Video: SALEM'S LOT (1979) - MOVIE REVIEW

I thought that was a good touch that proving that even though he's avidly scared of the character of Barlow who's going to enter the house later in the story So all the other characters are good as well the character of
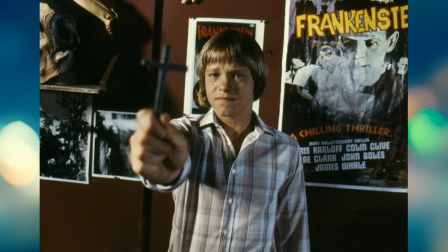(8:01)
Mark who's a horror fan the character of Susan's good as well there's
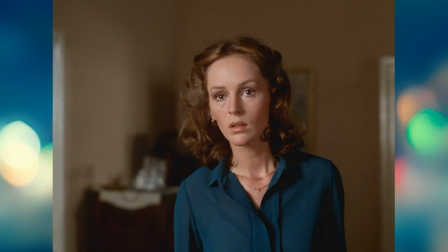(8:05)
a good chemistry between her and Ben Mares good music as well good
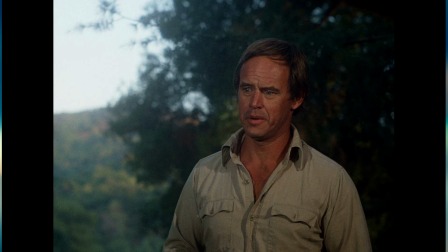(8:10)
romantic theme when they're both together even Geoffrey Lewis pops up that's the actor who's in a lot of Clint Acewood films and it's a good part as well he plays a grave digger and he gets vampirised and the same that
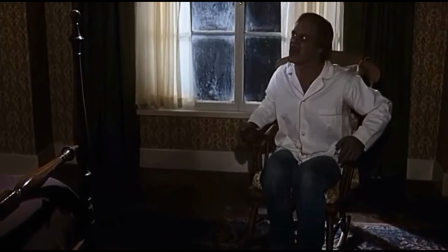(8:25)
he's a vampire sitting in a chair chilling because of the use of lights on
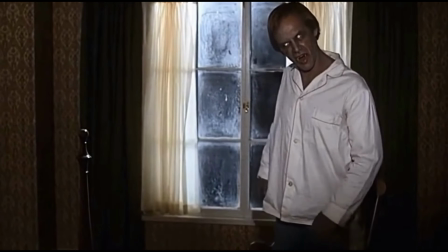(8:30)
his eyes like that contacts contact lenses in his eyes and the
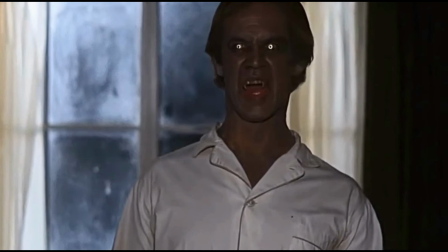(8:35)
way they shift the light and on to the lenses makes eyes glow
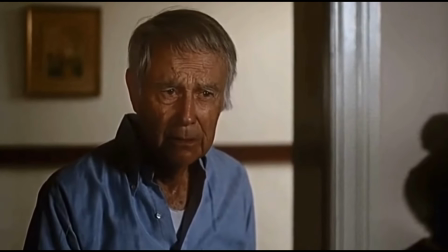(8:39)
and it's a really well shot scene that and that's why the vampires in this story are so creepy because of the the light effect on the eyes so there's some great moments in this the famous bedroom scene where you
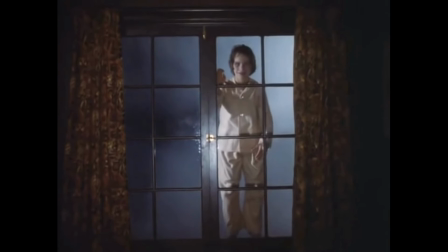(8:54)
have a vampire tapping on the window wanting to get in and the boy lets him
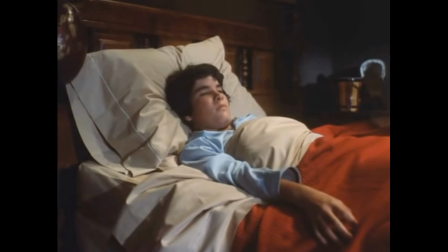(8:59)
in and gets bit and it happens a few times there's about three scenes where the vampire's tapping on a window thought that was really well done that and i remember kids at school talking about that scene it's kind of the most famous scene of the production i also like all the scenes where Barlow was in,
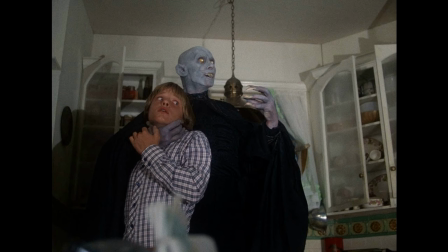(9:19)
especially the kitchen attack scene. I thought that was brilliant. Especially the bit where he's confronting the priest. The priest has a crucifix but he doesn't have enough faith for the crucifix to work on Barlow. And the vampire just grabs the crucifix and crumbles it. I thought that was excellent that. Proves how powerful the vampire is, the head vampire. And of course James Mason's taken the piss out of the priest.
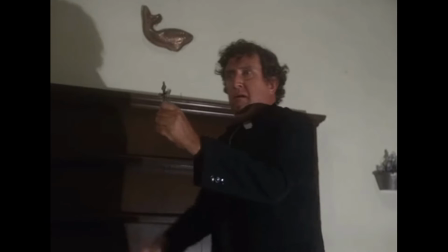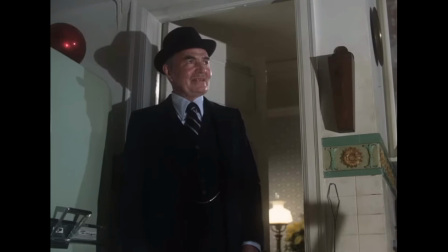(9:54) You can do nothing against the master. Stop holy man!
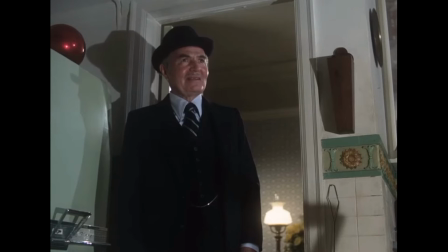(10:00) Cut the boys through it. Back! Back holy man! Back shaman! Back priest!
So Toby Hooper who's the director of The Texas Chainsaw Massacre. Completely different style from that film to this and he did a great job as well I like the use of lighting where he gives us very sunny scenes and very dark scenes so great contrast and the
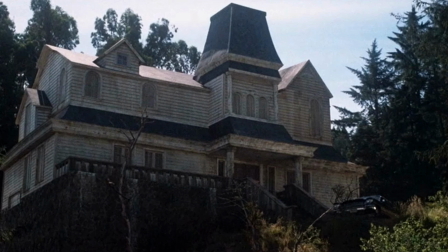(10:26)
sunny scenes are eerie because you know that it's going to get darker later and that's when
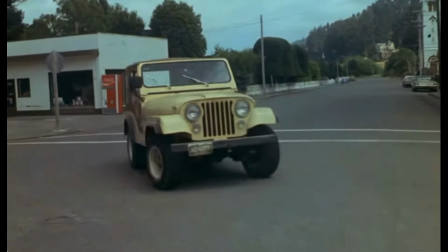(10:31)
the horror starts so when you say scenes of Ben driving around in his jeep and you say a very brightly lit scene where it's sunny it's a bit eerie because you know it's not going to be pleasant when it gets darker.
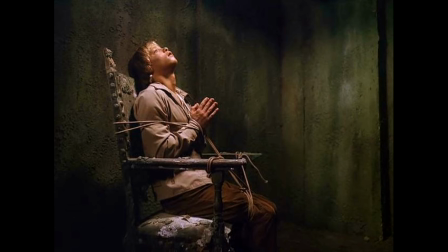(10:47)
There's also a saying where Mark's tied up and he's trying to get out of these knots before it gets dark outside and in the novel loads of tension as it describes it getting darker and darker. It's not without its faults though it is over three hours which is a little bit too long and with it being a tv movie some of the sets look a little bit too obvious, a little bit on the cheap side. Apart from that it's a perfect production and I'd class this as one of the best TV productions made alongside Frankenstein
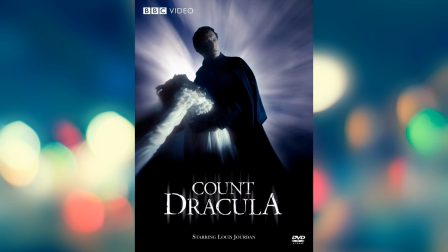(11:22)
The True Story from 1973 and Count Dracula from 1977 that the BBC made. So they're like the big three. So out of ten I'll give this one turn 11. 11 out of 10. Is that good? I don't think boys are doing like it.
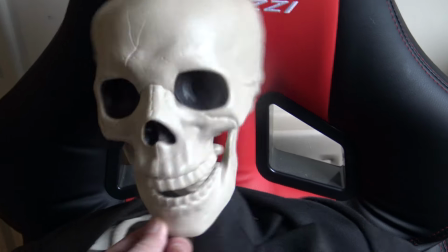(11:40)
I thought it was bloody excellent Phil. Top marks. Better than the bloody shit. Sequel and remake. Anyway I hope you enjoyed the video. Like, subscribe and share. Bye.